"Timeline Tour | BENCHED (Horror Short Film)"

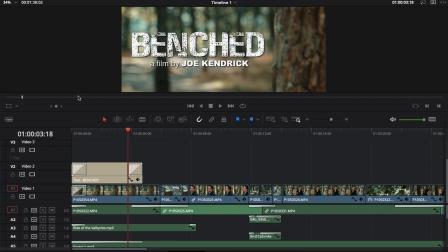[4:07]
I was like, that piece of B-roll would be great for an opening shot. Um, you know, Kind of introduce a title to kind of balance the kind of the visual focal point.
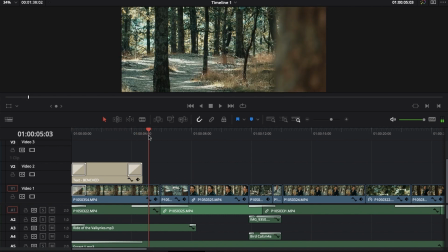[4:20]
And then as it unblurs, you see the trail, and that kind of establishes the setting.
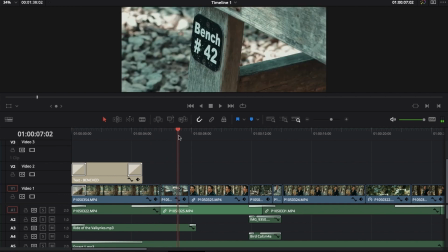[4:26]
And then we show the bench, and then we cut to this.
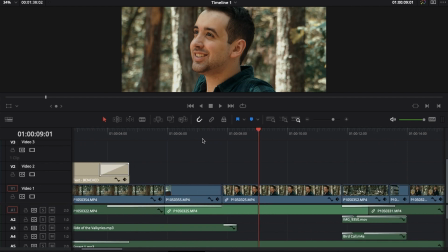[4:29]
And I guess like I want to talk too about, I feel like my thoughts are kind of scatterbrained, but I'm just kind of going through the timeline and talking about things as they come up. Usually in scenes, the way I cut, is, you start wide, end close, and that's just kind of a good rule of thumb.
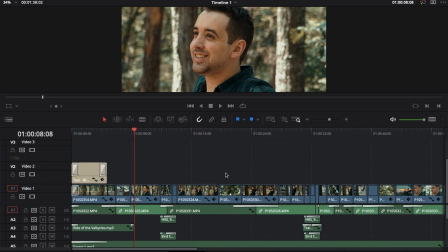[4:46]
But there are reasons to break that. And I think something that's interesting about this, when we show the character, we start with his face. And I think that that's important because the emotion of the story goes from, all right, he's at peace, and
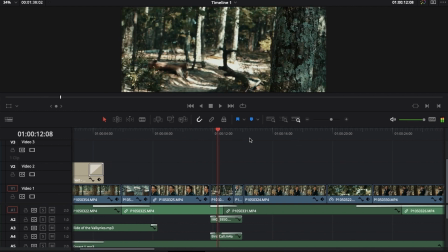[5:00]
then throughout, like, oh, here's a noise, and that piece is disturbed.
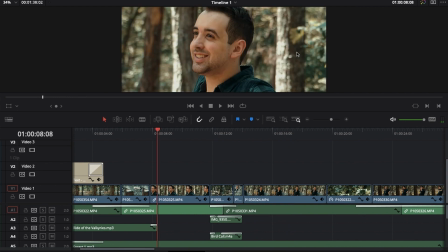[5:04]
And so I think, like, it makes sense to kind of start with a close up where you can really see that, like, all right, he's relaxed. You start really focused on that, like, that sense of, all right, this hiker is found peace.
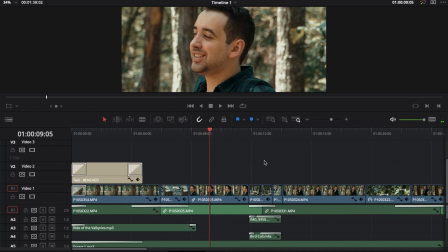[5:17]
There's nothing distracting from that. Even though in the context of the edit so far, it doesn't present a great sense of space. But that's also part of the I don't know. I kind of have this theory,
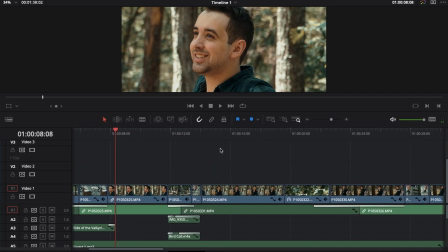[5:30]
kind of about, like, you can present like a wide shot where you can see the character like in full.
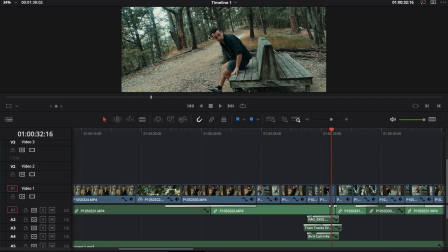[5:39]
This is a little bit wider, and or like a shot like this, and this doesn't appear till 30 seconds in.
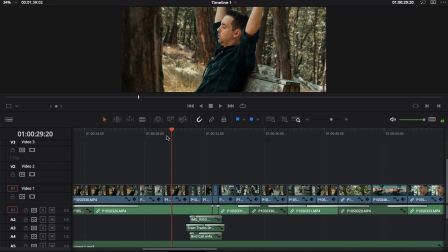[5:48]
Even though there's other shots for context, we see his feet, which I think are an interesting shot because, like,
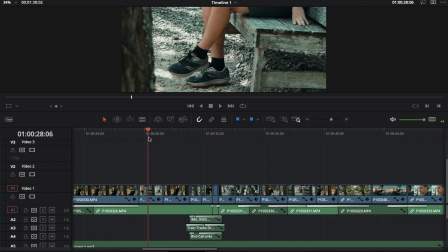[5:56]
there's this, like, even just there's expression just in the foot position. I knew that at the time, that I was like, this feels a little silly, but I think there's foot acting that I can do that will help tell the story, and drawing attention to, like, all right, he's on the tip of his toes and then crosses his legs as he
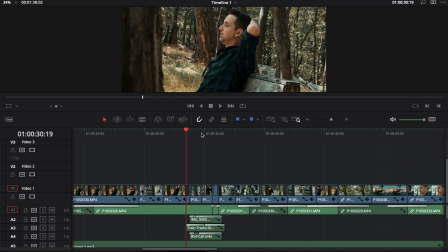[6:18]
tries to say, like, all right, there's something out there, but I'm going to try to be comfortable. I'm going to try to ignore it. I came out here to seek peace, right?
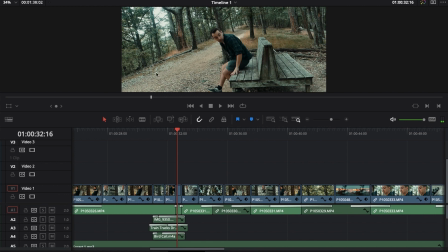[6:26]
But I guess, yeah, like I was saying, it's like I could have started on a shot like this that gives you context for where the character is, what they're doing, the fact that he's sitting on a bench, and you see it all. You see the trail. Like, it gives you complete context for the film.
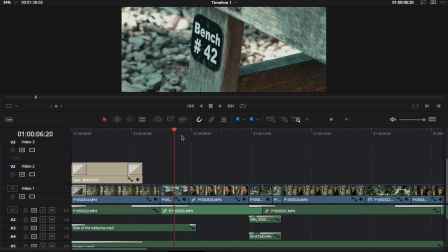[6:41]
But I start with a close-up, and it's kind of out of context. You see the bench, you see the hiker, you see the trail, and it's all separate.
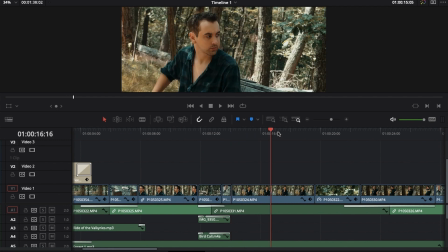[6:48]
And it isn't until about 15 seconds in that you can a little bit more clearly see him sitting on the bench.
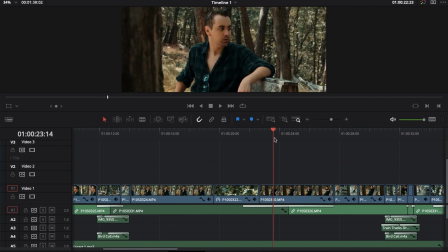[6:54]
And I think just from context clues, you can kind of understand what's going on, and we change angles,
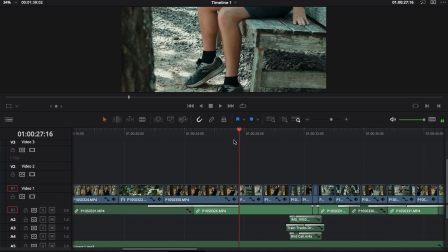[6:59]
and you get a little bit better view. And then you see his feet, and you understand the space a little bit more.
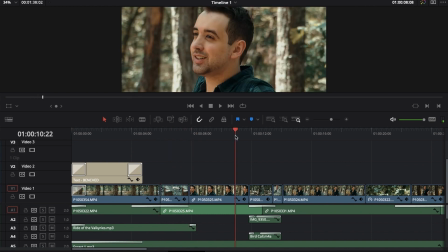[7:04]
But I also think that in drawing that out, in like gradually giving context,
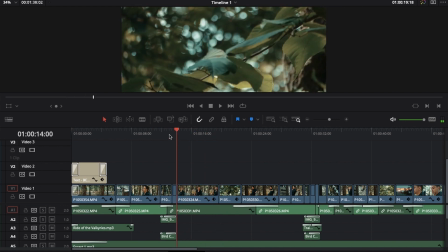[7:12]
I think that helps with the suspense just a little bit, to go like, okay, I see this actor, but where are they?
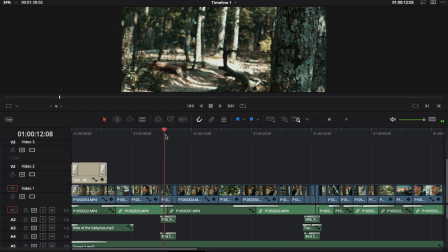[7:18]
I don't know yet. So let me keep watching and then get a little bit more context each time.
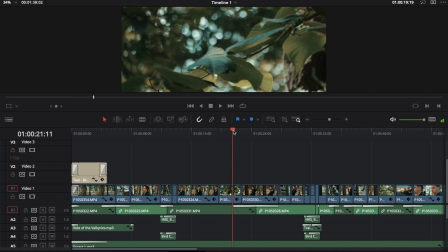[7:23]
The context builds, and that is a part of the storytelling.
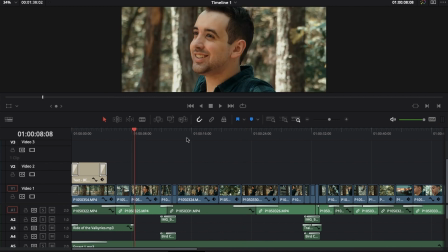[7:28]
Using the edit, using cinematography in the edit, cutting between angles intentionally to tell that story.
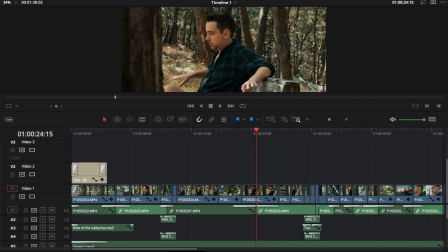[7:36]
And usually it's the opposite. Like I said, usually I want to give you all the context so you understand the space, understand the scene, understand what the character's doing.
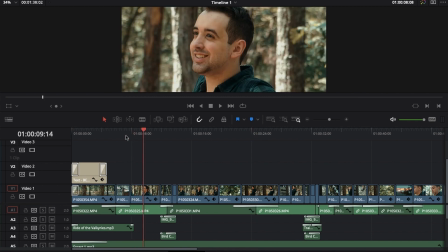[7:43]
But in a film like this, I wanted to kind of go like, benched? Like, what does that mean?
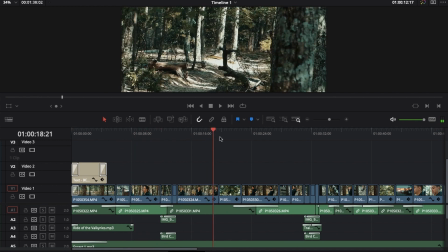[7:48]
Okay, there's the bench, there's the character, and then slowly reveal a little bit more until you understand more as the film goes on.
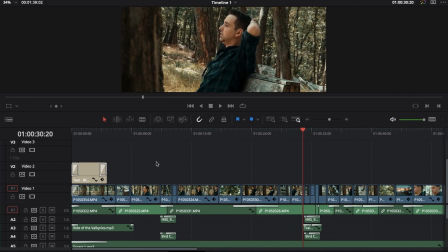[7:55]
That's kind of what I wanted to do. And that was a decision made in the edit. This film, like, I storyboarded it.
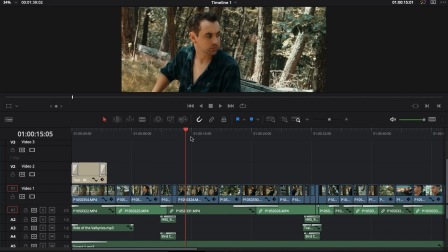[8:02]
Like I said, I had a pretty clear vision for the pace of things. I was following the script pretty closely.
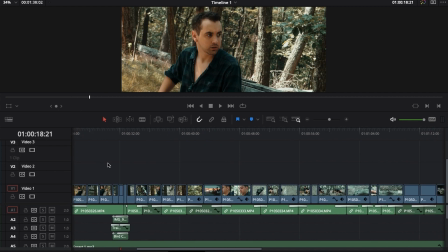[8:06]
But there were a lot of decisions that really made this film get made in the edit. And I think that's true with every film.
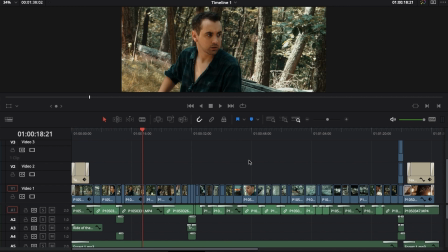[8:14]
I think every film, to a certain extent, is made in the edit, even if you have a plan.
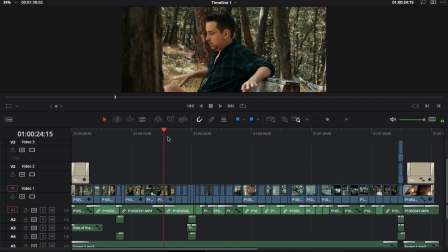[8:18]
There's things that you just don't know till you have your footage, and you can actually make decisions about, the film with what you actually have. I think that's the truth.
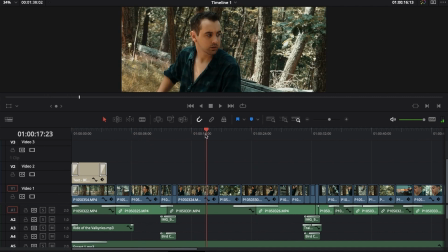[8:27]
But in these shots of him, like, reacting to the noise, and you have these different angles, right?
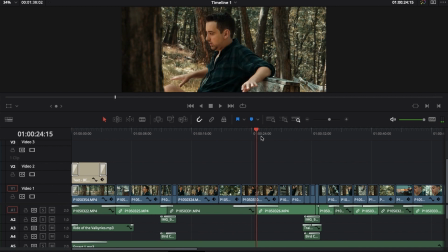[8:35]
You have this kind of medium here, a little bit wider with the tree in the foreground, this close up. All of those shots are basically a variation of the same shot. I got them at the same time, and I played through, acted out basically the whole scene.
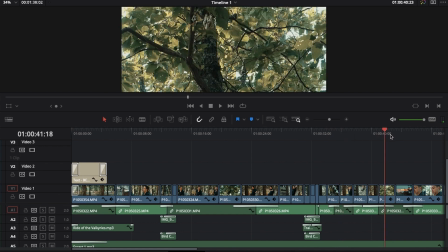[8:49]
You can kind of see I cut back to the same angle every now and then.
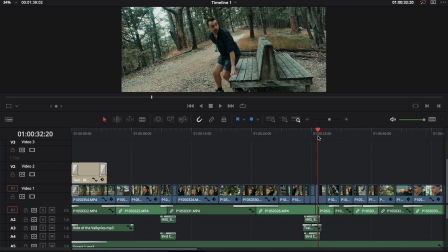[8:53]
Like this angle of the tree, that was one of my favorite angles, just because it kind of it frames the character, right?
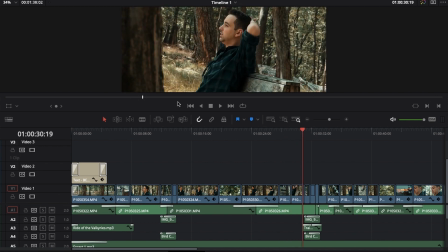[9:01]
You get that kind of frame within a frame with the tree in the way, and I like that. I like that depth, and it kind of feels like he's a little bit more. It makes the woods feel a little bit claustrophobic, because that bench is pretty much in a pretty good clearing.
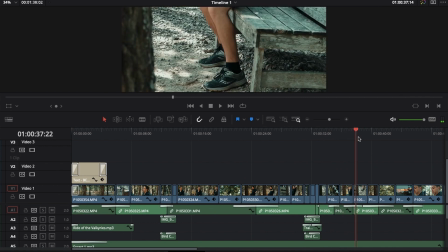[9:14]
Like, when you're there, it feels pretty open, but I wanted to make the woods feel a little bit more suffocating.
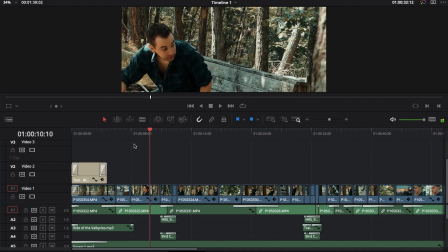[9:20]
And I think that helped with that. But yeah, I mean, I basically ran through the whole action in all these shots.
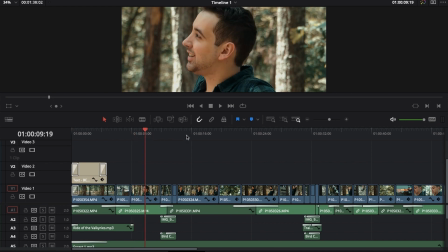[9:25]
Like, in this shot, like, this had a reaction to the noise, both reactions where, he looked one way and then he got up the second time.
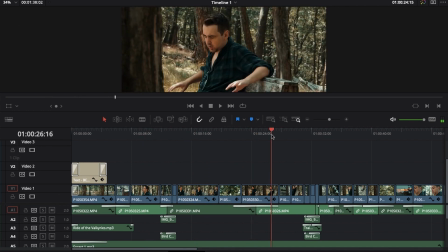[9:32]
Same with this shot. Same with this shot. And same with the leg shot too.
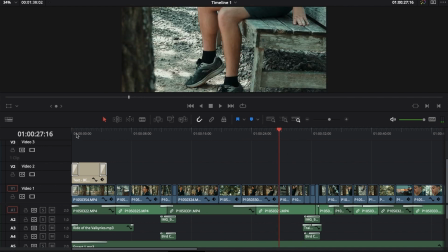[9:37]
I mean, everything was just running through that whole first part of the script, basically until it cuts to B-roll and there's kind of a reset, and then the rest of the film was staged a lot more
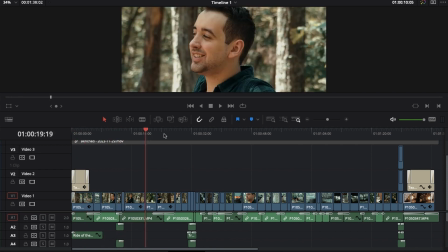[9:50]
carefully. Now, before we keep looking at the film, I think it's time for a short message, so I will talk to all of you again after the break. See you then. If you want to be able to support me as a creator, there are several ways that you can make possible the creation of everything that I do. Become a Patreon member. I post all kinds of exclusive content that you can only see first on Patreon. Stuff like behind-the-scenes content for my filmmaking projects, whether that's in-progress scripts, storyboards, rough cuts, anything for my newest films that aren't posted anywhere else besides Patreon.
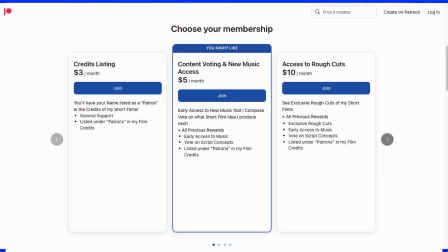[10:22]
So become a member. There's a whole range of prices, and you can support me even in small ways. That's super meaningful. Supporting me on Patreon too gets you in the credits list of any film that I release while you're a member. And like I said, even a little goes a long way. You can also collaborate with me now through Fiverr. I offer a range of services that could help bring your project to life. And if you've heard any music in the background of this video, that was my music.
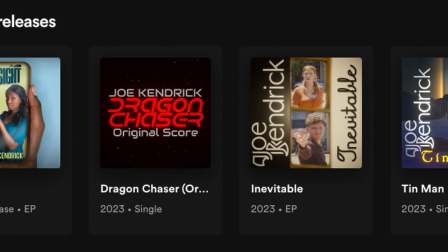[10:46]
So feel free to look me up on Spotify or Apple Music or wherever you listen to music. Type in Joe Kendrick. That's JoeKendrick. Look up Joe Kendrick on Spotify.
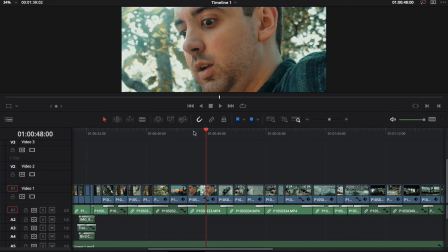[10:56]
I mean, this film really does present itself in halves, right?
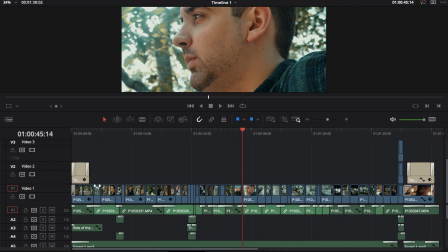[11:00]
And so just kind of as I'm breaking down the anatomy of the film, this is pretty much the halfway point directly.
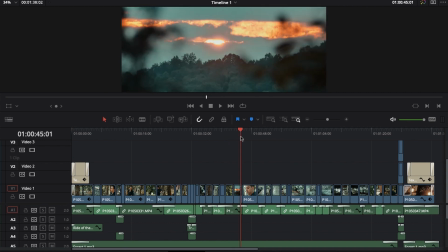[11:08]
And you can see that there is this mid-movie shift.
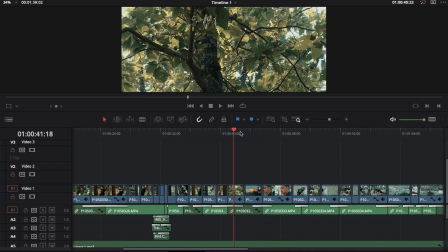[11:13]
Mid-movie, it's 45 seconds in, but this is just such a short film that it's easy to break down in that way.
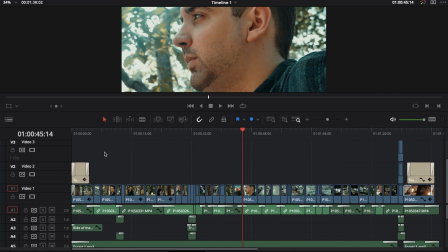[11:19]
It's easy just to see that all presented. But I mean, yeah, like I said, like you have this first part of the film where you have this hiker.
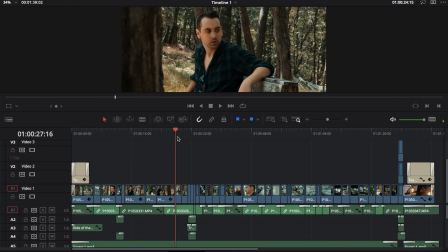[11:28]
He's peaceful. He's interrupted by the noise a couple times. He's trying to seek peace.
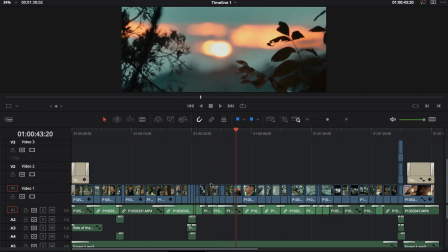[11:33]
Cuts away from that. That's the first part of the story. That's what's happening. And then the second half, it's shot completely differently.
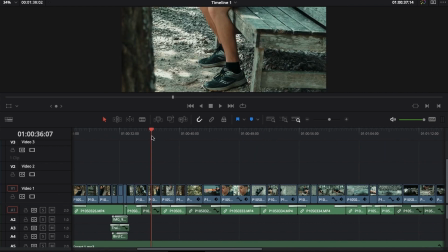[11:40]
There's none of those repeating angles. We're not going to see this shot again, even though we could,
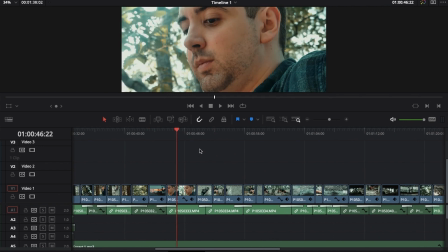[11:45]
and we will see similarly, styled shots, but most of these shots are a good bit closer to the end. We're getting new angles. We're not repeating the same angle. We're in new territory. We're not returning to, all right, we're back to this shot. No, like this is new shots, a little closer, a little more, a little more Dutch, right?
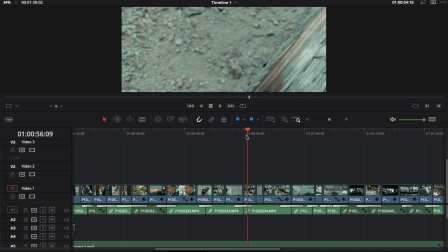[12:06]
We're getting new shots basically every time. I mean, this cuts to the same angle, and this shares an angle, but that's a new shot. And basically, it's kind of showing you we're in new territory.